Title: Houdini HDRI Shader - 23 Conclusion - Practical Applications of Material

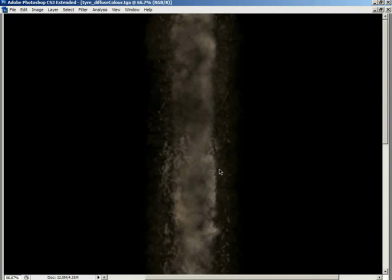8:05 So we've got a diffuse color that ranges from black, where we have rubber, through to light browns where we have the strongest sense of mud.
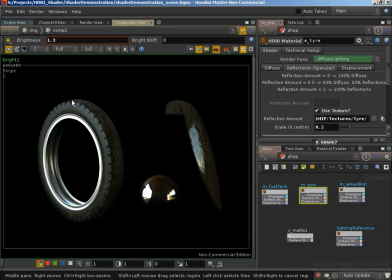8:14 And that really is evident here in the render. We can see a lot of mud up here on the surface, and less mud down here, and then there's mud splatters on the side, and it's adding a lot of detail, a lot of realism into this render.
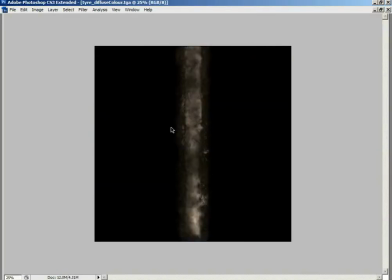8:26 Now the most important factor here is how this correlates to the reflection amount texture.
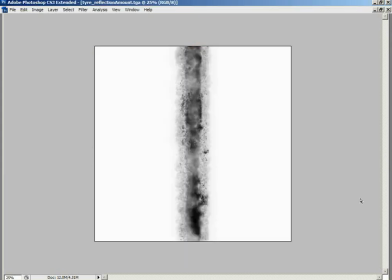8:33 If we load in the reflection amount texture, I think you'll see the correlation is incredibly strong.
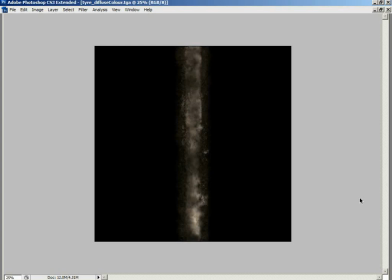8:39 Because let's think about this for a second. Where we have rubber, we're going to have stronger reflections than where we have mud.
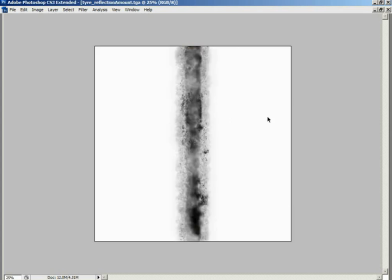8:47 And this makes sense. Here, where we have rubber, we've got a white color, and then the thicker the mud becomes, the darker this color becomes, because the less reflections we're having.
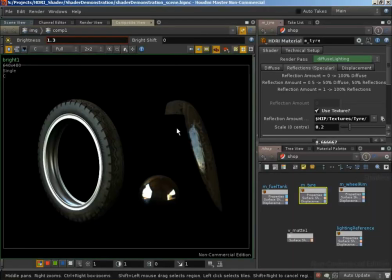8:57 And by combining these in this way, it means, and it's hard to see in a still image, but as this tire moves, as the reflections move over the surface, they're going to pick up on the rubber surface, and they're going to not pick up so much on the mud.
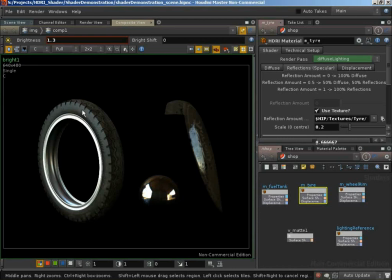9:11 And that's really going to give us a sense that we have this surface, and this surface has mud laying on the top, and the mud is dried on, it's dust, it's not wet mud, so it doesn't have a lot of reflections. And that really adds a sense of detail that break up the specular highlights as they move over the surface. It really works very nicely.
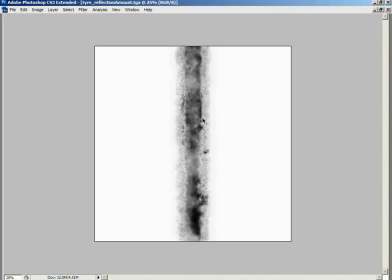9:30 It's also worth noting, and we did briefly cover this a second ago, look at the range of tone in this image. We are going from white all the way to black, because if I'm working as a texture artist, I really want to see the full range that I'm working with.
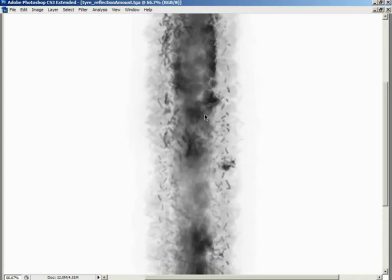9:46 If I was to deal with the true values that I needed, where even when we have white, we really only wanted around 0.2 of our reflections and the rest 0.8 to be diffuse, even then we'd have just 0.2 in our black. So we'd be going from black, 0, through to 0.2.
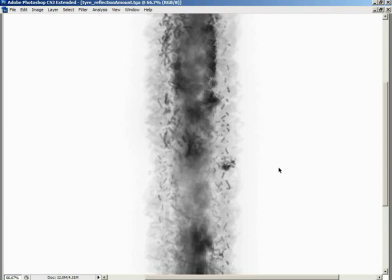10:04 This entire image on pretty much any monitor would just look black. So to be able to actually see how we're painting this texture, we've allowed this image to range from black all the way through to white,
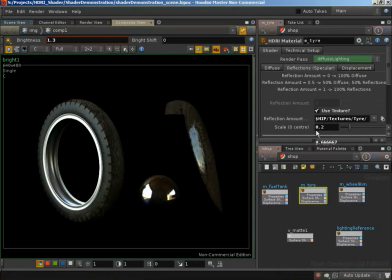10:15 and then on the shader we've scaled this back down to a maximum value of 0.2, so that's very, very useful to us. Finally, we can take a look at this displacement map. It's a very small displacement, it's just adding some detailings on the side.
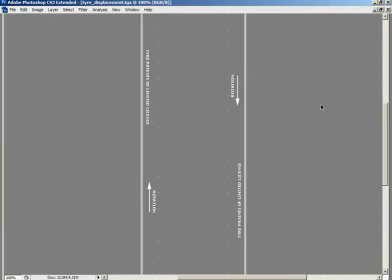10:30 If we take a look at the displacement, you'll see that we're just adding some lines down the side of our tyre.
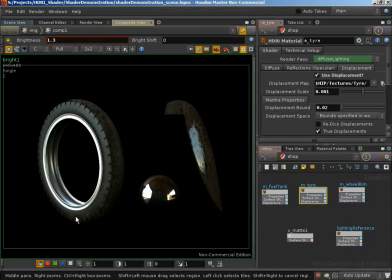10:37 Those lines correspond to just around where the wheel rim is. There were some sort of bumped indentations.
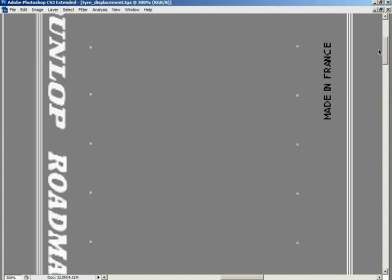10:44 And then we have some text. All the white text is being pulled out of the tyre, and the black text is being pushed into the tyre.
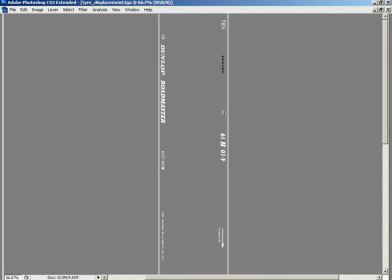10:52 And again, these were based off of photo reference of the real world tyre that I was trying to match. So all of the text, all of the logos, and the positionings of the text around the wheel were all based at looking at real world reference.
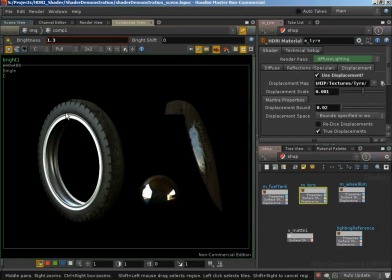11:06 And that is the basis for creating that tyre material. There's really not much to it. It's a high diffuse contribution, a lower specular contribution, and more diffuse where we have mud, less reflections where we have mud,
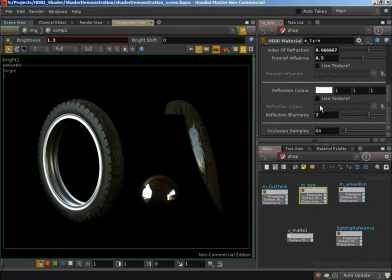11:20 and then we have very blurry reflections wherever we do get reflections because of the fact that we're dealing with a rubber surface. A little bit of Fresnel added in there just to give us a nicer fall off of our reflections based on our viewing angle.
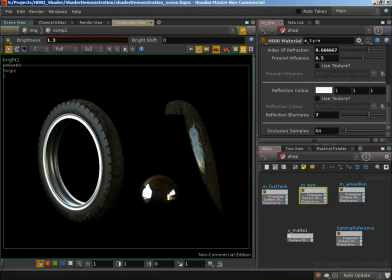11:35 So that's a look at our tyre material. Let's now take a look at the wheel rim material. And it's worth pointing out, again, this is based on a real-world tyre, and the real-world tyre for its rim had quite a rough metallic metal. It wasn't a highly polished chrome.
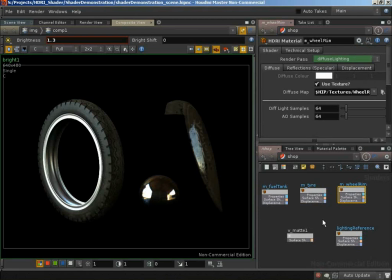11:53 It really did have a very rough surface, and that means despite being metal, so despite having quite a strong reflection component, it was a fairly rough surface, giving us very blurry reflections and giving us some sense of diffuse underlying as well. So let's take a look now.
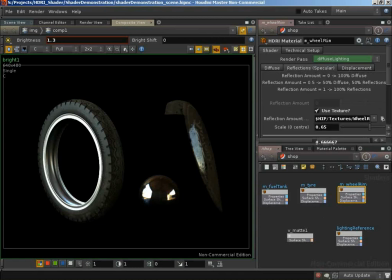12:11 We can see we are texturing our diffuse, and we are texturing the reflection amount. We have a little bit of Fresnel, far less than we did with the rubber, and we have there our blurry reflections. So we can talk about the blurry reflections first, and that comes down to wanting to give this idea of this not being highly polished chrome,
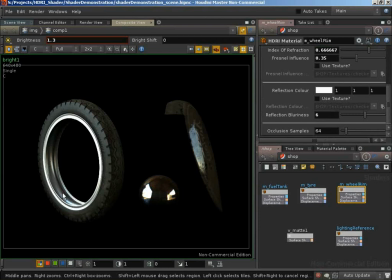12:30 but rather this being a rougher metallic material. And I think it does a fairly good job of conveying that, because if we compare this material to our chrome sphere over here, we would instinctively believe this to be a highly polished mirror-like metal.
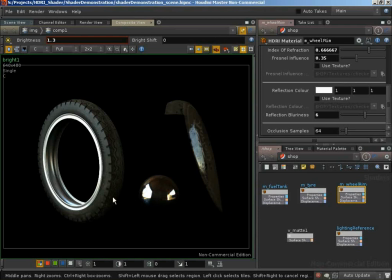12:45 It's a chrome metal, and we get the idea that this is still a metallic surface, but it's a much more rough metallic surface. The way the highlights are stretching out gives us a sense that this has been very rough. It's worn, it's maybe been machined, lots of little grooves in the surface, and that's giving us this rougher material.
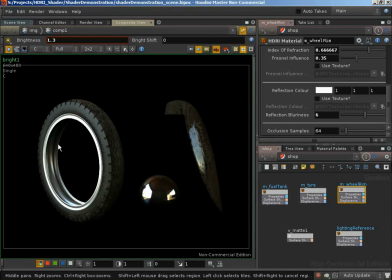13:04 Again, this was based on trying to match this to photo reference. So here is our wheel rim, and we're dealing with blurry reflections. And you also notice our reflection color here is just pure white, because this is metal and it's not a colored metal, so we're having white reflections.
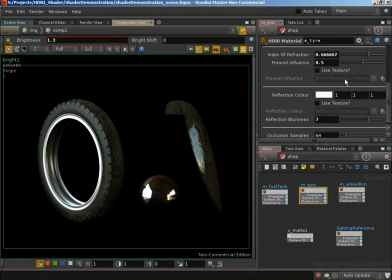13:22 It's worth pointing out, back on the tire again, we're dealing with white because we're dealing with a surface that really wasn't affecting the color of our reflections. But what's interesting is our diffuse map, and again our reflection amount texture.
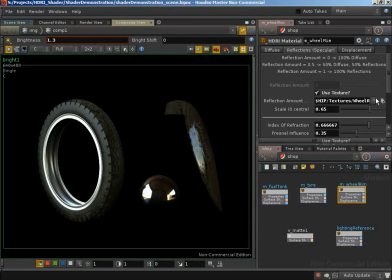13:41 Both of those are going to have to correlate to allow for areas that should have more diffuse. There are obviously going to be areas that have maybe dirt and scratches and things in our diffuse texture.
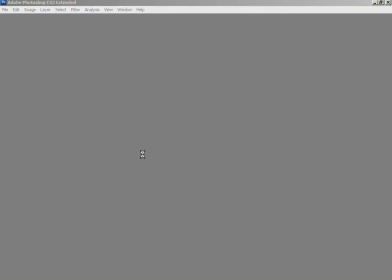13:53 So I'm going to load in the diffuse color. And here we can see nothing special in the diffuse color.
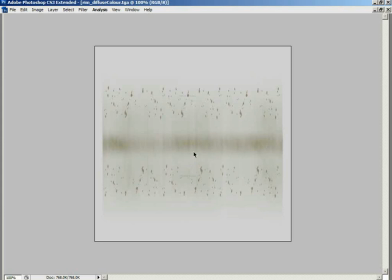13:59 We're dealing with a sort of very muddy, very mossy green sort of metal with patches and speckles of mud and moss on that. The important thing is how this corresponds to the reflection amount. Again, a direct correlation here, where we have darker areas, where we have these muddy, mossy areas,
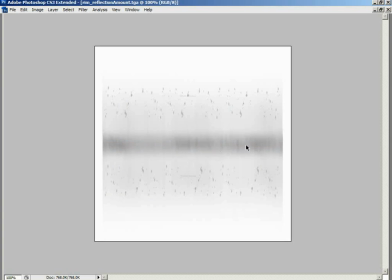14:18 we are having less reflections, because those areas aren't going to be as reflective as the metal material that's underneath them. So here we have a direct correlation between our reflection amount and our diffuse color, and again our reflection amount is making quite nice use of the fact that we can go all the way up to white,
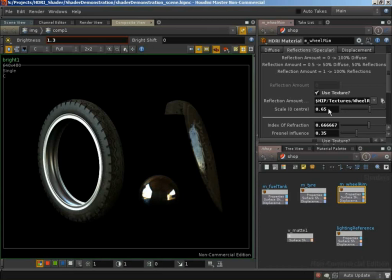14:37 and then it's being slightly scaled down, giving us less of the reflections than we would get if we just used the full values of this image. A little bit of Fresnel, that's actually an interesting point, because really we know that metal surfaces just don't really have
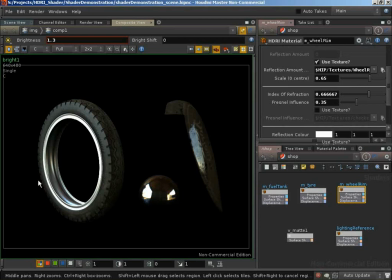14:54 a real distinct difference between the glancing angles when we view them and straight on. They're very reflective at all angles. However, I found in this case, rather than thinking about it scientifically, thinking about it in a purely what is the visual end result manner,
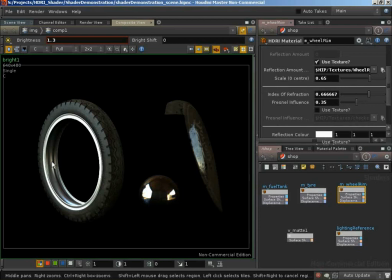15:10 by increasing the Fresnel very, very slightly, I managed to bring out some of these highlights on the center portion of the rim, because this rim has sort of two grooves either side, then we have these points at the very edge of the rim that stick out, we go back into some grooves, and we have this center point.
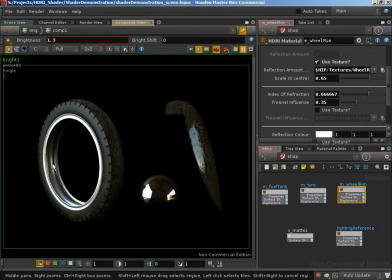15:28 And on this center point, if we didn't have Fresnel, we'd really get a highlight all the way across here based on the shading. However, by bringing in Fresnel, just a little bit of Fresnel, I found that we could pull out some of the reflections at these straighter on,
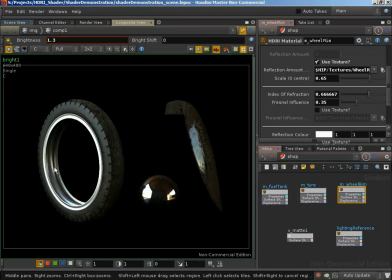15:44 these more directly facing us surface normals, and bring out just some of the reflections that would run around the rim. And I felt that, especially in the project where this tire is being animated, it's moving around, we were getting much nicer sort of highlights. The reflection would suddenly sort of ping off of the surface,
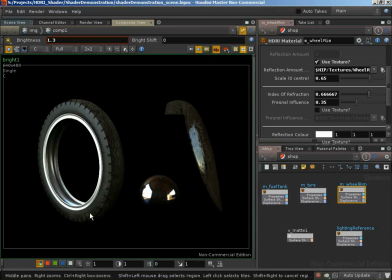16:03 and it would roll and wrap around this surface and curve around this surface, and it would look a lot nicer, a lot more interesting. And at the end of the day, we are trying to produce something that visually is interesting.